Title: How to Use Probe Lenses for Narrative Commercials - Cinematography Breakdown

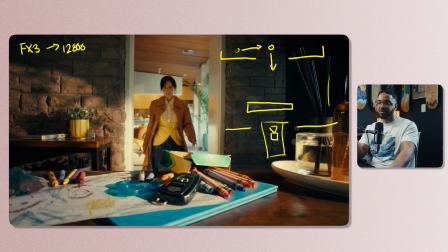And this was just because at the beginning of the day, I'm like, oh, we're just on the Venice in the shot, I'll just use it for this. And I didn't really have the foresight to think of like, oh, this would have been much better if I just used the Sony FX3. And this is just something that I adapted as I went on, and it just became easier.
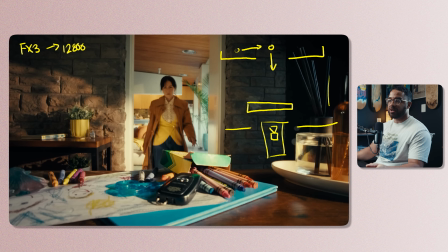Because in the last scene, we had a lot of more high-powered lights. And in this scene, we didn't have a lot of high-powered lights at all. We were actually just using MCs, the natural daylight, and everything else in play. So if we really see what's going on here, we had this door open,
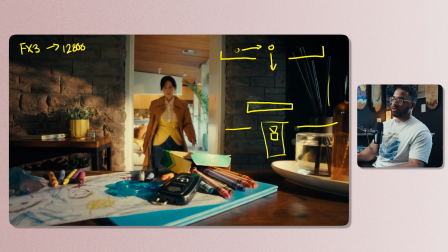and then I always love to add a little bit of texture onto things when it comes to recreating natural sunlight. And this is more of a evening look, so that's why our fixture is a little bit warmer.
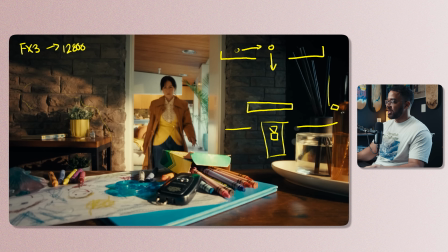And then I had my favorite fixture out here, which is the Nanlite 60B with a projector mount on it. So this is the 60B. And then the gobo that I had on it was the tree branch one, so the one that looks like a bunch of trees, and then we just unfocused it.
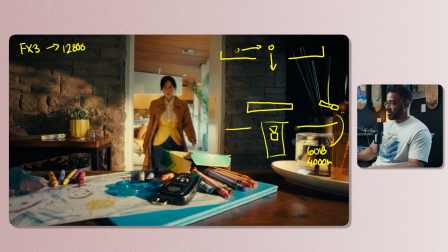And then I have this set at 4,000 Kelvin, and this is around like probably 20%. At this point, when you're working a camera with such a high base ISO at 12,800, you don't need a lot of power for your lights.
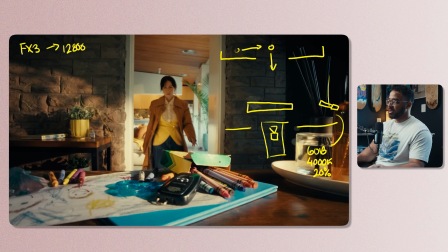And the next thing that we wanted to do is just add a bunch of little sunlight and stuff onto the table itself here. So in addition to the 60B, we had the 600C with a spotlight.
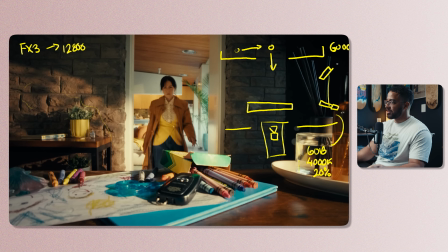Sorry, that is a terrible 600C. And then it had a spotlight attachment there. And this is sitting at 5% and set to the same color temperature there. And this is giving me a nice backlight and an edge light on this little crayons is what we have going on here.
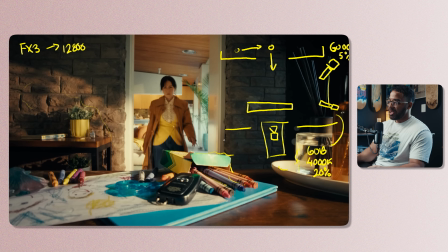So what we did is we just opened the door, and then we had those lights shining through, and that one was giving me a backlight and giving me this nice texture on here. And then the other one is giving me texture on the wall to really add to that as well.
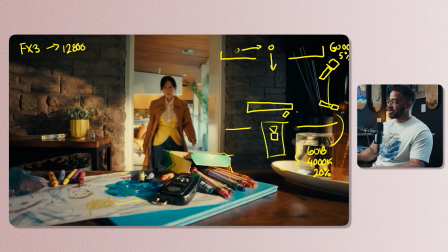And then we just had a small little MC set to the same color temperature, and this was probably at 50% with a diffuser on it. And then this was just giving me a lot more levels, and it was just kind of like just sitting there to act as a key light.
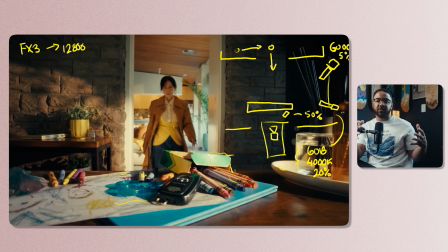When we think about when the sun is setting to give us that glow and everything like that, we're thinking about there's a lot of contrast. There's a lot of orange, and there's a lot of dark and light spots. That's when usually what is associated with sunrise and sunset.
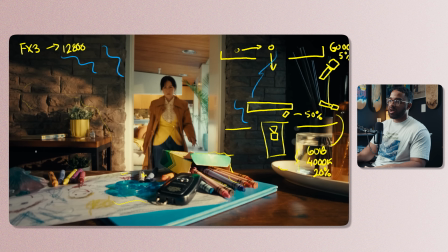So I have all this texture, this brick to play with, and that's why I like to paint lights on things as well as give hard cuts of shadow. And then we can even see that hard cut of shadow on these crayons and what's going on here. You always have to really align with your director before you even shoot or light a scene and be like, hey, what time of day is this?
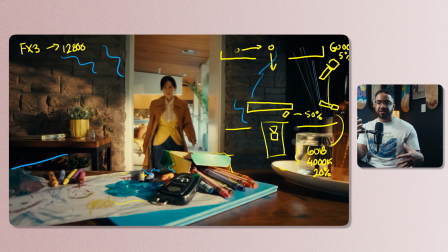How do you want this to feel? And then she was like, glowy, afternoon, evening. She's about to head out to maybe potentially pick her up or something like that. And I'm like, perfect. That's all I need. And if that's it. And that's really all I need to really align with the scene.
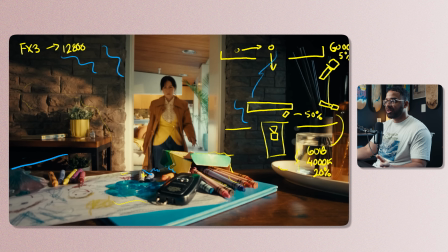But then to even bring it into more realistic, if we think about this layers of what we have here, we have our foreground, we have our midground, and then we have our background, which gives us another potential to light something.
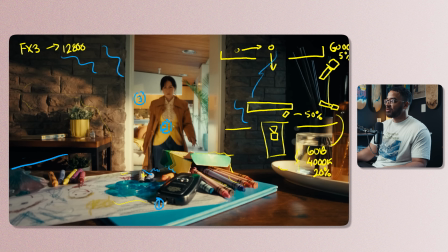And this is really only if you have time. And what we built for this was a really nimble lighting kit where I had a 600D, two 600Cs, a Nanlite 60B, F22C, and MCs. I know that you might seem like, oh, that's a big kit for this type of production, a narrative and everything like that.
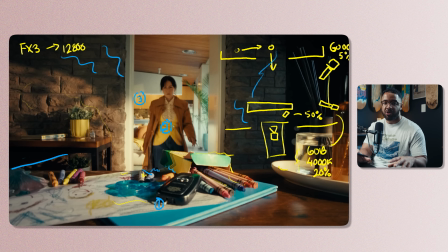That is a very small lighting kit, and we used a very small team to pull this off because we were just working in one location and we had to make it feel different on multiple different times of day. So what I did here is on the side, just outside here, there's actually a pool, and then we have,
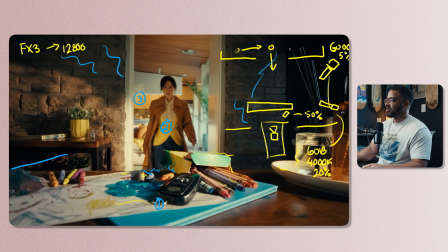another 600C.